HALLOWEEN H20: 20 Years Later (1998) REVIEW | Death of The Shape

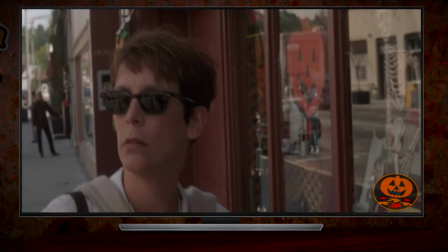The film essentially became a star vehicle for her when she signed on,
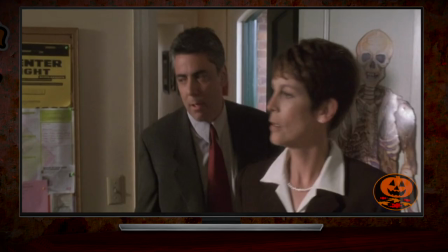an opportunity to put her name out there again, top-billed, and to capitalize on the renewed popularity of horror films.
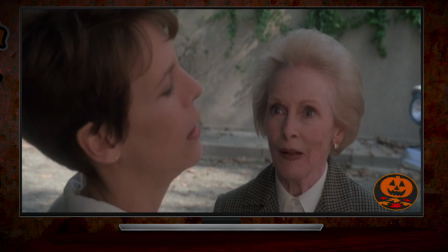H2O also acts as a tribute to Curtis's family, as her mother, the late Janet Leigh,
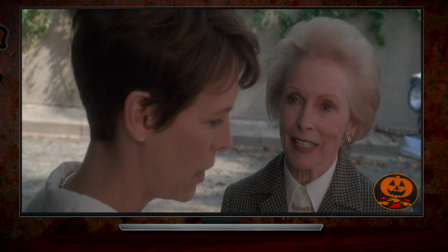not only has a cameo, but her car from Psycho appears, complete with her theme from the film.
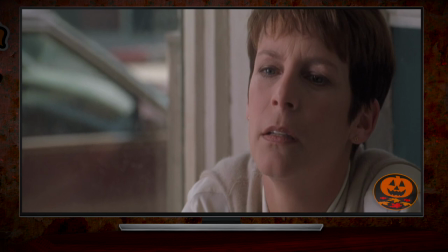It's Halloween, I guess everyone's entitled to one good scare.
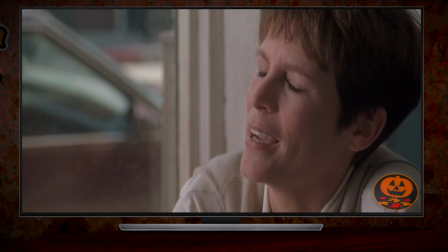H2O extensively explores Carrie's PTSD, and it adds pathos and a new layer of dimension to the survivor girl archetype.
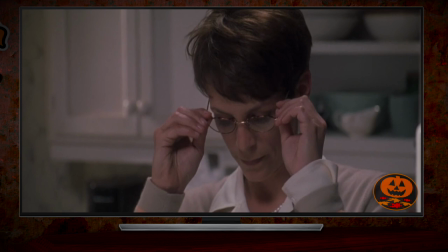I've tried everything. I really have. I've tried everything.
What happens to a survivor of a masked killer years after they survived?
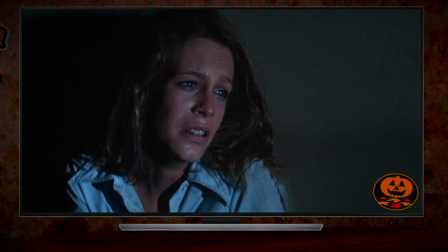Did a part of Laurie Strode still die on that Halloween night? Can it be reclaimed? It's a really good character hook. Carrie's past impacts her relationships with her son, and a burgeoning relationship with Alan Arkin's less famous son.
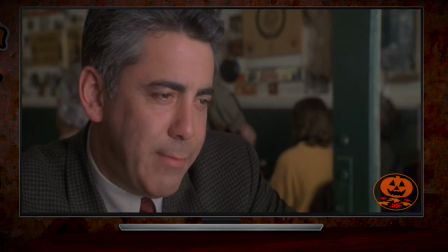But, you know, it could be worse. Adam Arkin could be Matthew Arkin.
I'm a really good listener.
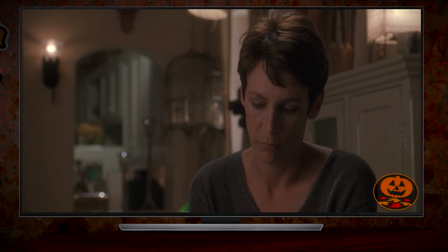The concept behind Carrie Tate's character is a cool idea, but she lives a cloistered life.
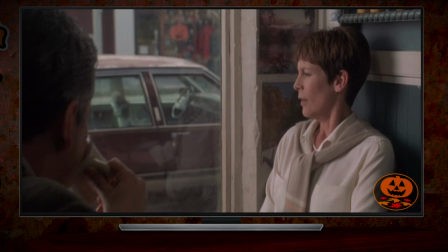Seeing the lifestyle of a wine mom's school teacher isn't exactly enthralling to witness in a horror movie, and it's what the movie is mostly about for nearly an hour. Remember, Michael Myers has to take a 30-hour drive to get to his sister. It's a fatal mistake this movie makes.
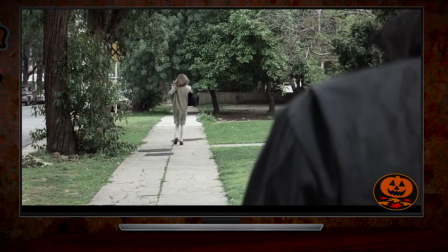In the original Halloween, once Michael escapes, he's already in Haddonfield stalking Laurie and building suspense.
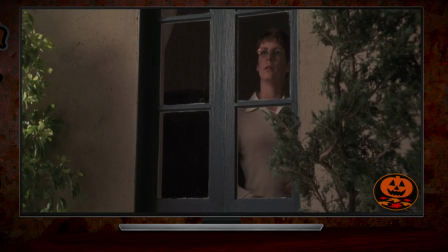You know a killer is around. It's scary. It's interesting.
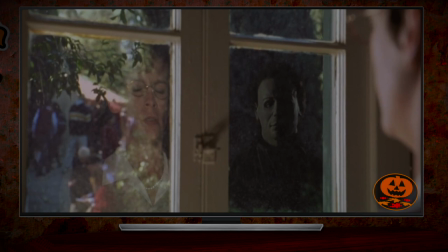Meanwhile, in H2O, suspense has to be generated artificially, with Laurie hallucinating seeing her brother Michael.
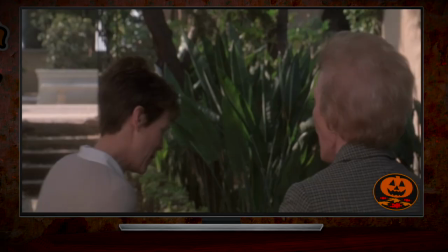But worst of all is the jump scares.
Oh! Oh! Damn it!
The fucking jump scares in this movie, man.
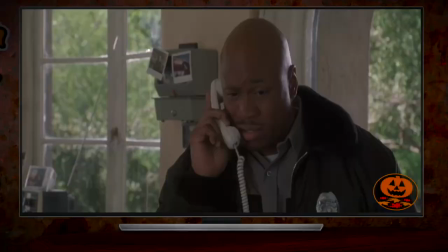I counted at least ten jump scares in this film that are total fake-outs.
Oh!
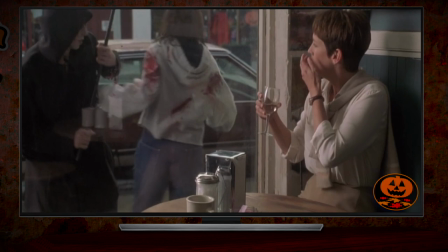Fuck me! Shit! What?
It's one thing to heavily rely on jump scares, it's another thing to have no follow through.
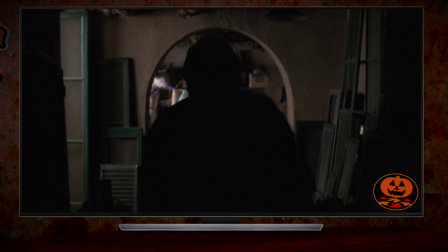You're just fucking with the audience for an hour. They see it coming, it gets old real quick.
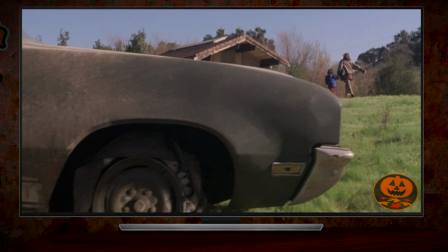The film attempts to inject some suspense in the middle by having the rest stop scene where Michael's first car has a flat,
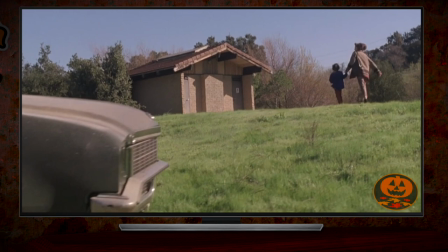and he encounters a female motorist and her young daughter, but this scene is a cheap way to build suspense and pad the film out.
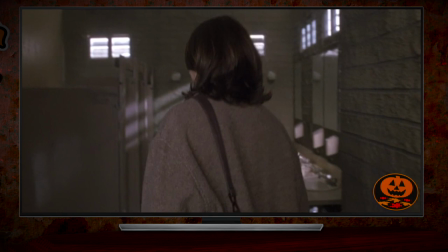It's arbitrary. Michael getting a flat tire along the way to his destination has no impact on the plot.
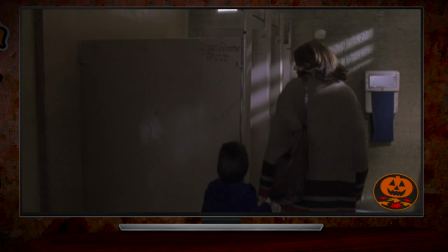You could easily cut this scene out and just have Michael drive one car all the way there.
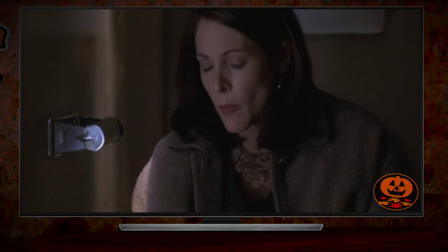But the other issue is it's just an easy way to make a scene suspenseful instantly by putting a little girl in.
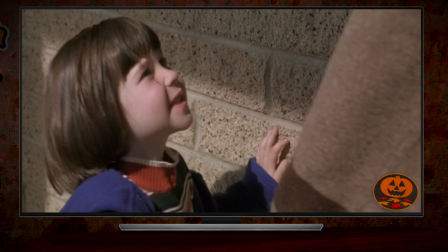You don't have to build a character up because most of the audience is just not going to want to see a little kid murdered to begin with.
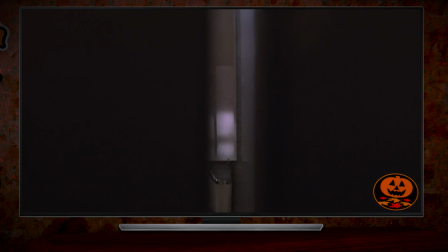Mom, that's the boys' role. The boys are just going to have to deal with it.
It's especially upsetting when Michael does viciously murder that little girl.
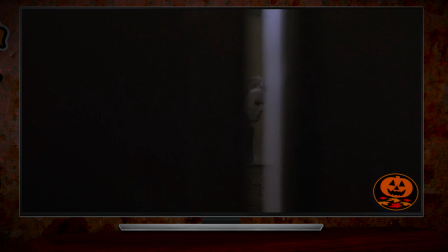It's crazy, the most gruesome death in the movie against a little girl. But I can't show it because this is YouTube after all.
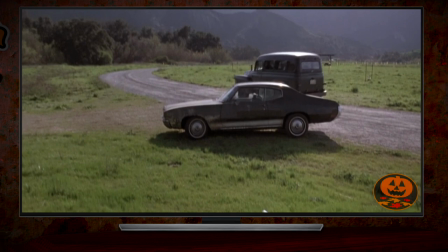That child's death is fucking brutal though.
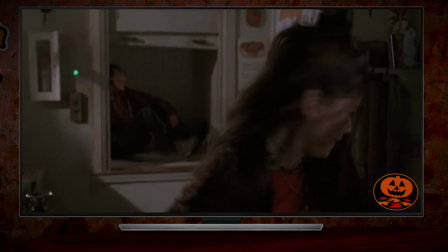Let's finally talk more about Michael Myers, played by Chris Durand, a return of a skinny shape, like the original Nick Castle portrayal.
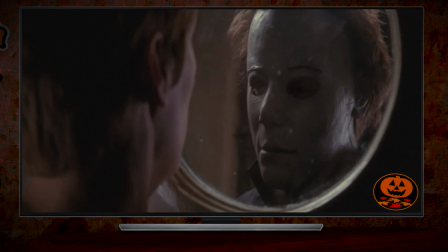And he does a good job replicating Castle's body language as Michael Myers, but this is offset by how fucking goofy Michael Myers looks in this movie.
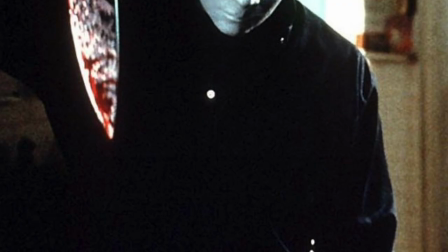And there was a whole lot of controversy behind the scenes that contributed to this.
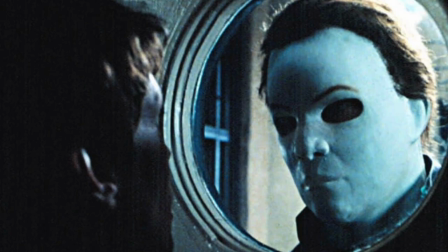Halloween H20's first Myers mask, made by KNB FX Group, was initially whatever the fuck this is.
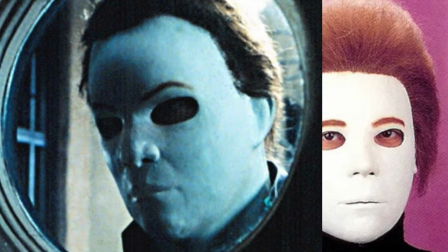Michael Myers looks like an angry white thumb with hair. It looks like the shitty Michael Myers mask you see at Party City. This is the mask the director Steve Miner chose, and he fought to keep the mask in the movie, but the producers were just like, you're fucking insane, Steve.
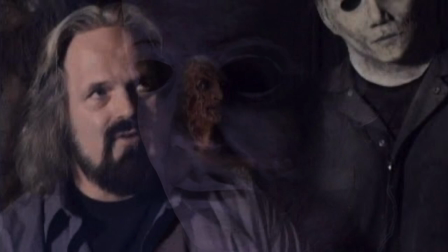So briefly, they involved John Carl Buechler and had him produce a slightly modified version of the mask he made for Halloween 6,
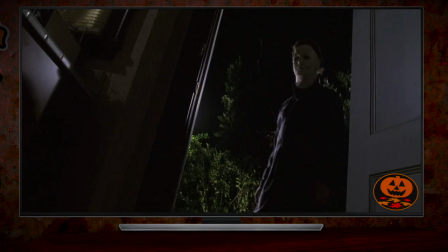which is briefly visible in the movie, but Steve Miner didn't like that mask.
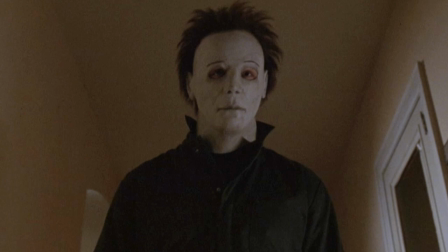So they had to compromise by having Stan Winston make a mask that pleased the producers and the director, which is the main mask seen in the movie.
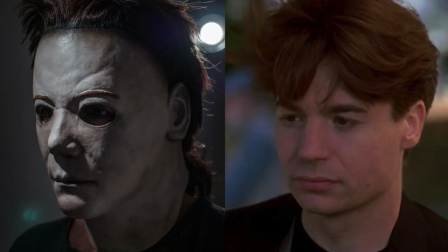Looking to me like they literally made a mask of Mike Myers' face. Like whoever made it took making a Mike Myers mask way too literally.
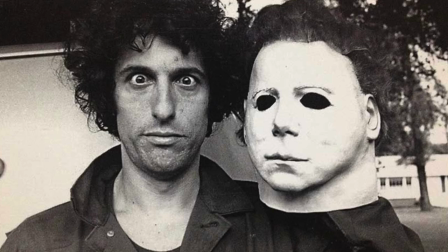The main issue was the mask is molded too tightly.
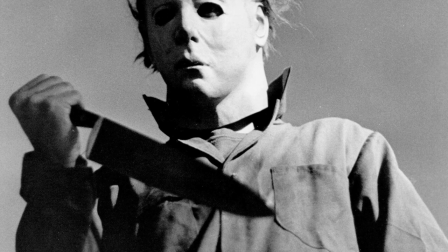Part of what made the original Michael Myers look work is that Nick Castle had a thin face,
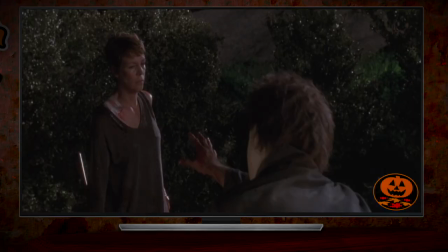and the mask was loose, so you could instantly read it as a mask, no matter the lighting, and it made it so Castle's eyes were almost never visible.
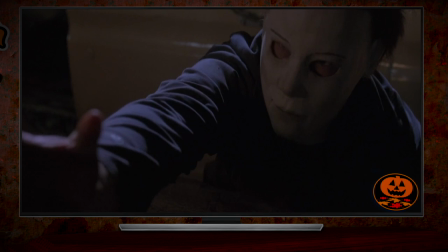In H2O, because the mask is so tight, it doesn't look like a mask, it looks like Michael's just wearing face paint,
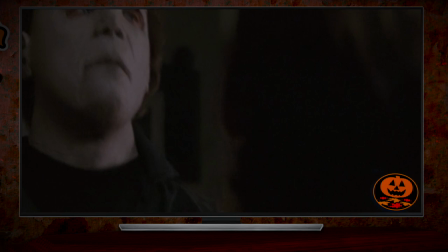and you could always see Michael's eyes, which makes him more human, but also leads to unintentional comedy when Michael makes a visibly humorous,
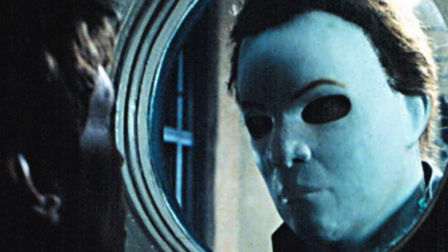bug-eyed look. The worst part about all of this though is that they shot a few weeks worth of footage for this movie with the original thumb-like mask,
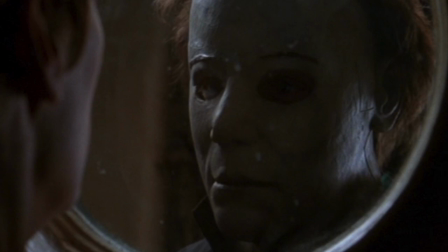so they had to spend millions of dollars reshooting those scenes with the better but still shitty mask,
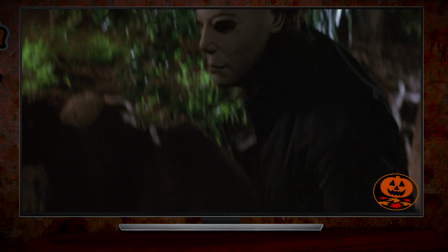but the original mask is still visible in many shots. In fact, frequently the masks will change back and forth between shots within the same scene.
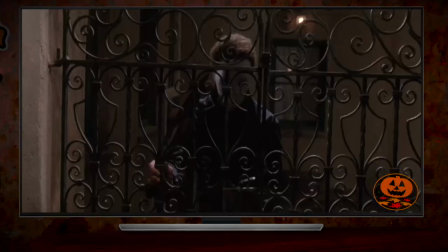Once you notice this, it can't be unnoticed.
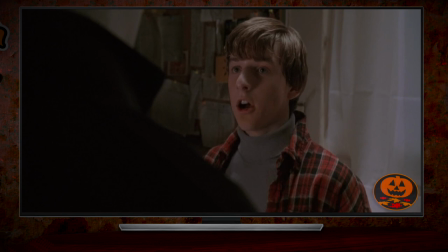The absolute worst mask moment in the film doesn't even involve a real mask.
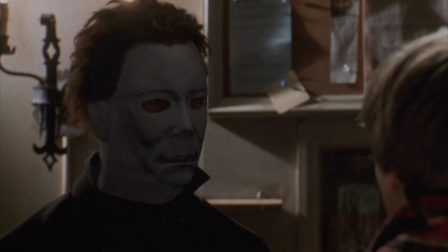When Charlie meets Michael Myers for the first time, he's greeted by Michael wearing an obviously CGI mask. It's the kind of graphics you'd see in GoldenEye on N64. Now, you might be wondering why the mask is CGI. Why didn't they just reshoot the scene like they did with the rest of the movie? Well, there's not a clear answer.
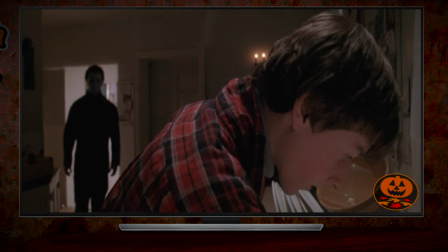According to the cinematographer Darren Okada, the set they shot this scene on was already broken down, so they couldn't go back there to reshoot it.
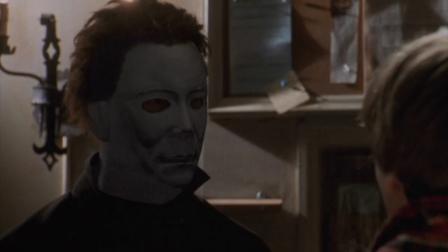But that doesn't really make sense, because the shot is flat against a wall. They could easily fake an insert shot.
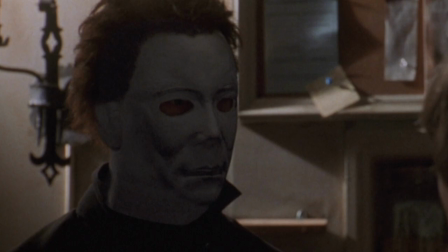It's possible they were just lazy and didn't feel like reshooting this one shot and just tried to fix it in a computer.
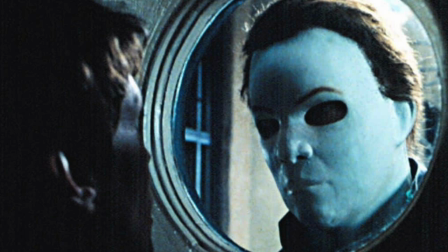What might have really happened, though, is that they were originally going to try to fix all the shots of the original mask with CGI enhancements.
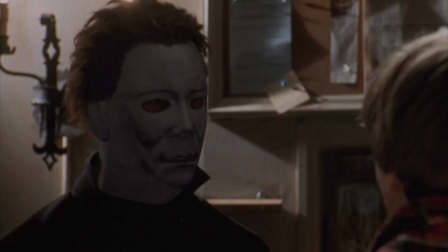And this was the test shot, but they realized it was impractical, so they just went with reshoots and decided this test shot was good enough as CGI to keep in the film.
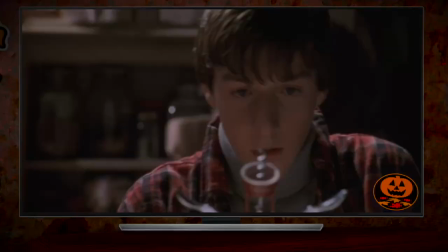Nobody's gonna notice. It's fucking seamless.
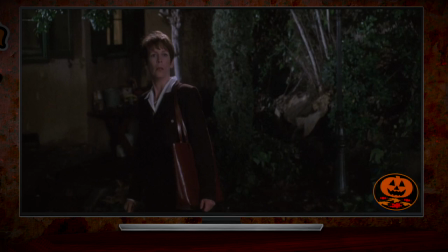The other notable oddity with the production of this movie that stands out is the score.
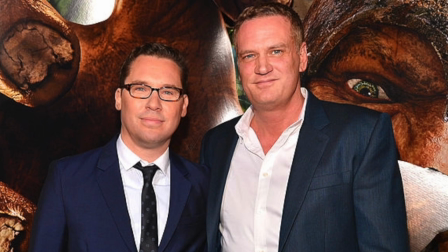John Ottman, a composer and editor of the X-Men series and a lot of other Bryan Singer films,
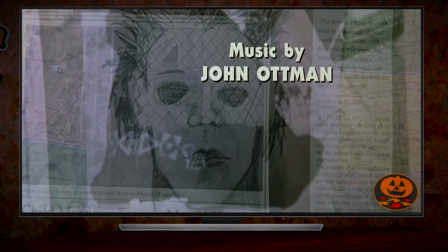yikes, is credited for H2O's music, but a lot of his music isn't actually in the movie.
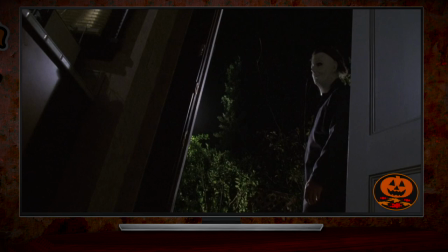H2O was originally edited with a temp track featuring music by Marco Beltrami from the Scream movies.
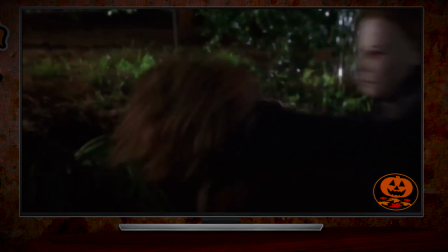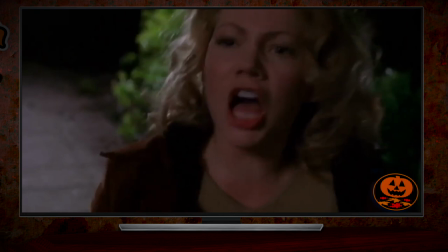But when John Ottman finally scored H2O, everyone hated most of his music,
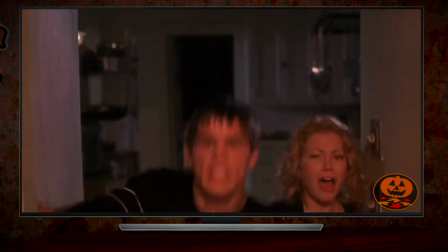which had this strange, whimsical quality that was overly complex.
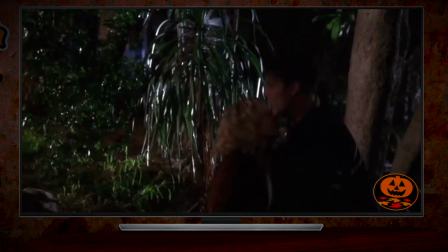It sounded like Danny Elfman music and not a Halloween score.
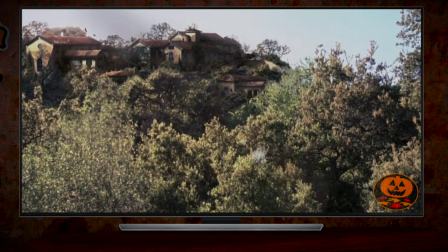John Ottman's score is only heard for the opening of the movie and usually brief transitions between scenes or as ambiance.
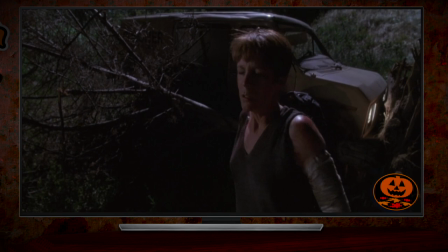The majority of the music in H2O was just recycled from the Scream movies. They even reused John Carpenter's version of the Halloween theme at the end.
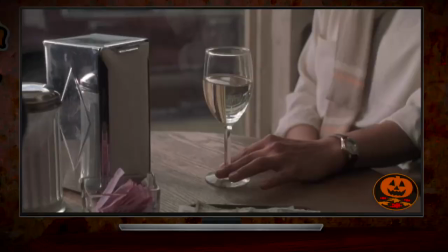Man, even the story behind the music in this movie is a mess.
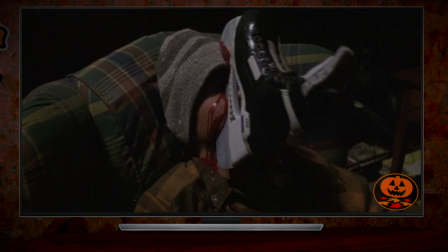So Halloween H2O doesn't have much suspense, Michael Myers is a joke, and it doesn't even have that many kills.
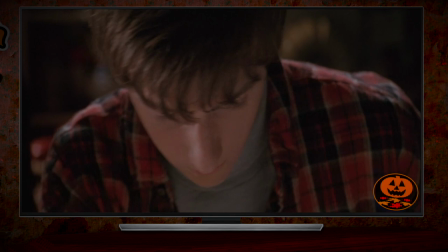But what's there towards the end is adequate. Charlie has a long-winded scene where he's grabbing a corkscrew in a garbage disposal.
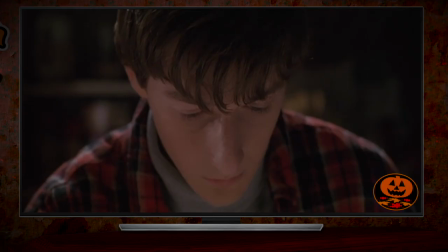Now, Jamie Lee Curtis actually really wanted Charlie's hand to get chewed up in the garbage disposal, but the director,
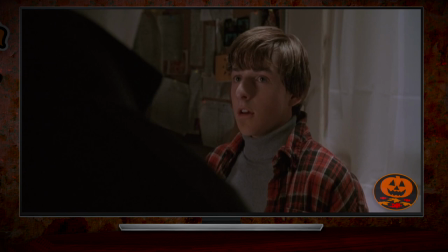Steve Miner, didn't want to do it and wanted the scene to just subvert expectations. So instead, Charlie is killed off-screen.
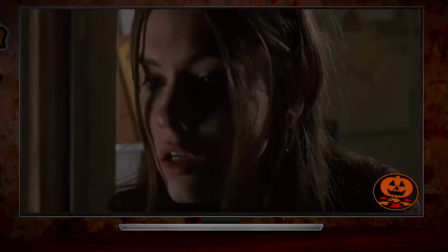You know, for being the only guy who's directed two Friday the 13th movies, Steve Miner really didn't push for much gore in this Halloween movie.
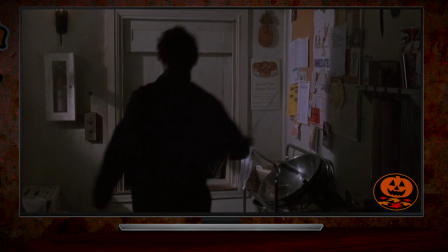There is some redemption with Sarah's death because, for whatever reason, Michael really goes to town on this bitch,
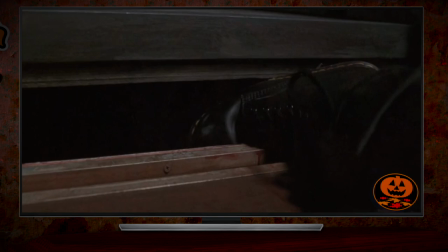stabbing her in the dumbwaiter and eventually crushing her leg with said dumbwaiter. It's a gruesome scene that always makes me cringe. It just seems like it'd be an insanely painful thing to endure. I should do that to goulash.